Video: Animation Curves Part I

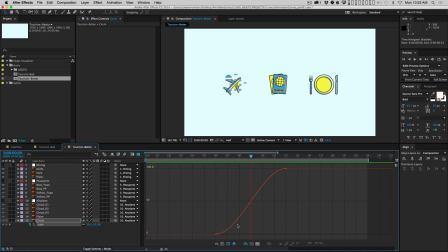And because we have the default easy ease turned on, it's easing out at the same speed it eases in. Well, I actually want this circle to be much farther along by this point in the animation.
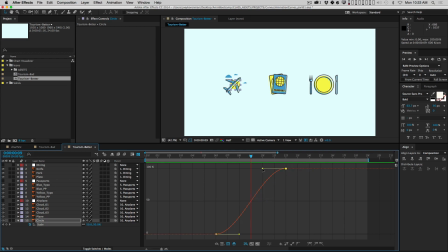Okay, so what I want to do is grab the last keyframe and pull that handle out, and look at what's happening. You can now see the playhead is touching a different part of the curve. Now, I'm going to try and talk through this again.
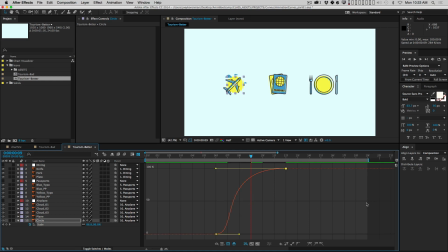So left to right, we're moving forward through time, and the value of the scale is increasing, okay? So from left to right, it's getting bigger. And so where my playhead intersects that curve, that's the value of the scale that I will see on this frame.
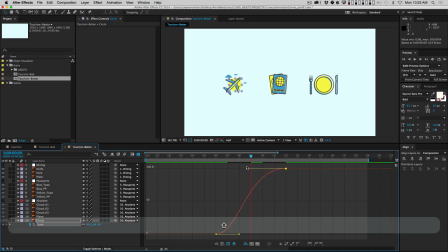All right, so if I pull this back this way, the scale will be smaller on that frame. And if I pull it this way, it'll be bigger on that frame. Okay? So I could pull this handle out. Another thing I could do is break this handle up this way. Okay? And maybe that's fine. Maybe we don't really need an ease on the beginning there.
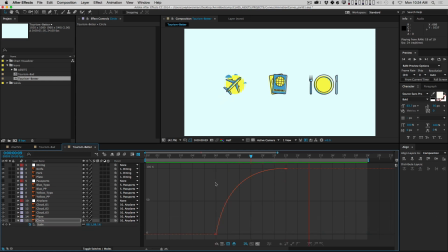So now let's play the animation. All right, and that feels better. It feels like it's catching the plane. Okay, so again, not changing the timing at all, just working with the spacing made the animation feel better.
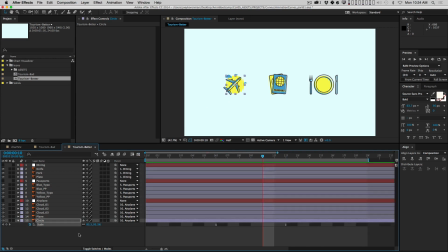All right, so now what could we do with those clouds? Well, maybe what we could do is select all of them. Okay, and once that plane lands, maybe the clouds sort of float down from the sky. Okay, so what I want to do is let's move forward to frame 11.
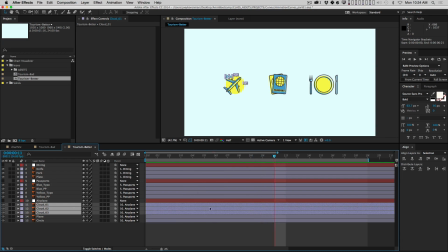And I don't want the clouds to exist before then, so I'm actually going to pull the layers forward like this. Okay. Another handy hotkey when you're working in After Effects is to hold the space bar, and it'll turn your icon into a hand, and you can move your timeline like this.
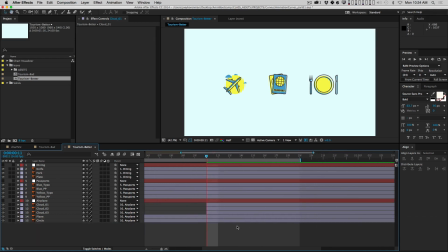You can sort of just scrub down back and forth. And then the plus and minus keys, of course, to zoom in and out. So what I want to do is move forward maybe 8 frames. Just like that.
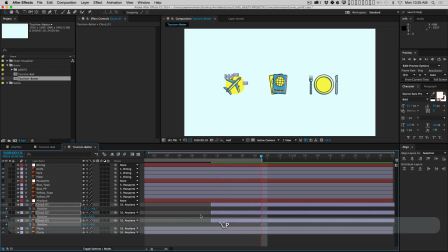And I'm going to put a position keyframe on each of these, so Option P. I am going to then control-click the position and say Separate Dimensions.
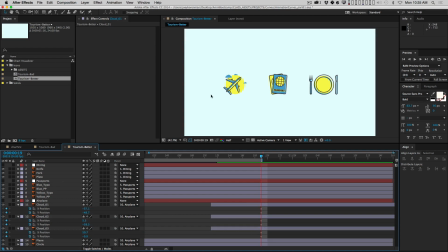And I only want to animate the Y position. I don't want the X position.
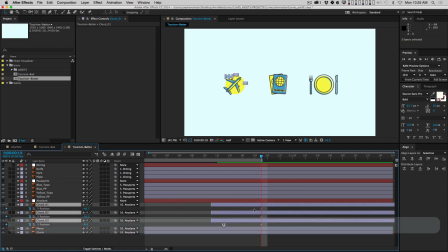So I'm going to turn off X. Then I'm going to select all of these and hit U. And the U key, it's sometimes called the Uber hotkey. All it does is it reveals every keyframed property on a layer. So rather than having the X and Y visible, because X is not keyframed,
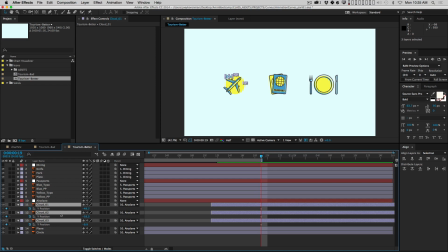I only want the Y. So I hit U and it just shows me Y. So now let's move back to the beginning. And let's move each of these up a little bit.
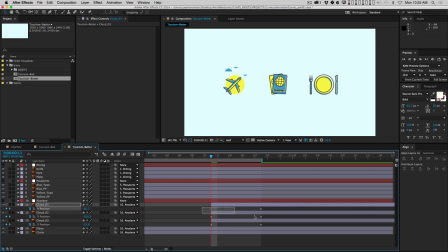Just like that. Okay? And then I'm going to select both keyframes on all 3 layers and hit F9 to easy ease them. And let's just take a look at this. Let's see how this is working. Yeah, terrible. Doesn't look good at all. So, what can we change? Well, first,
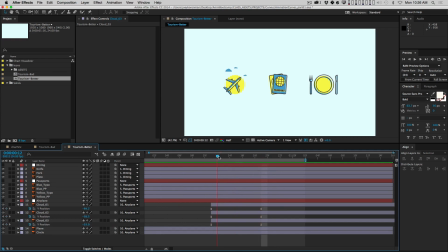I do want to change the timing just a little bit so they don't all come in at the same time. So let me take maybe the second one and move it forward 2 frames, and then take this one and move it forward another 2 frames. So you get a little bit of an offset. We're going to talk a lot about offset in a later lesson,
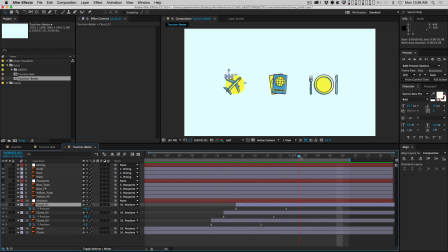but it's never too early to start learning stuff. So offsetting animation is always a great trick to make things look better. All right, so now I'm going to select all of the Y positions, okay, at the same time.
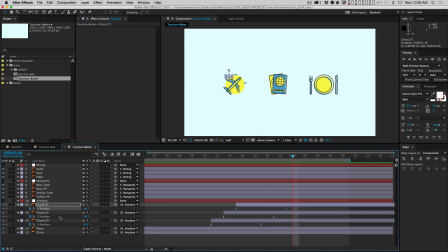And there's many ways you can do that. The way I just did it was click one of them and then hold Command, and that'll let you select multiple properties.
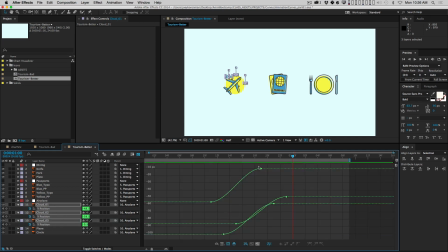So then let's go to the graph editor, and you can see all three graphs, and they're all slightly different, but they're the same shape. And so what you can do is you can grab all three of them at the same time. Let me turn that little box off.
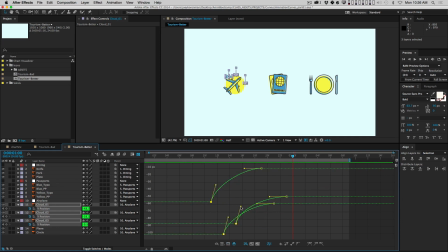And you can actually manipulate them all at the same time like this. And so what I'm doing is I'm basically getting rid of the ease at the beginning, and then I'm going to grab those last keyframes and have them ease at the end, right?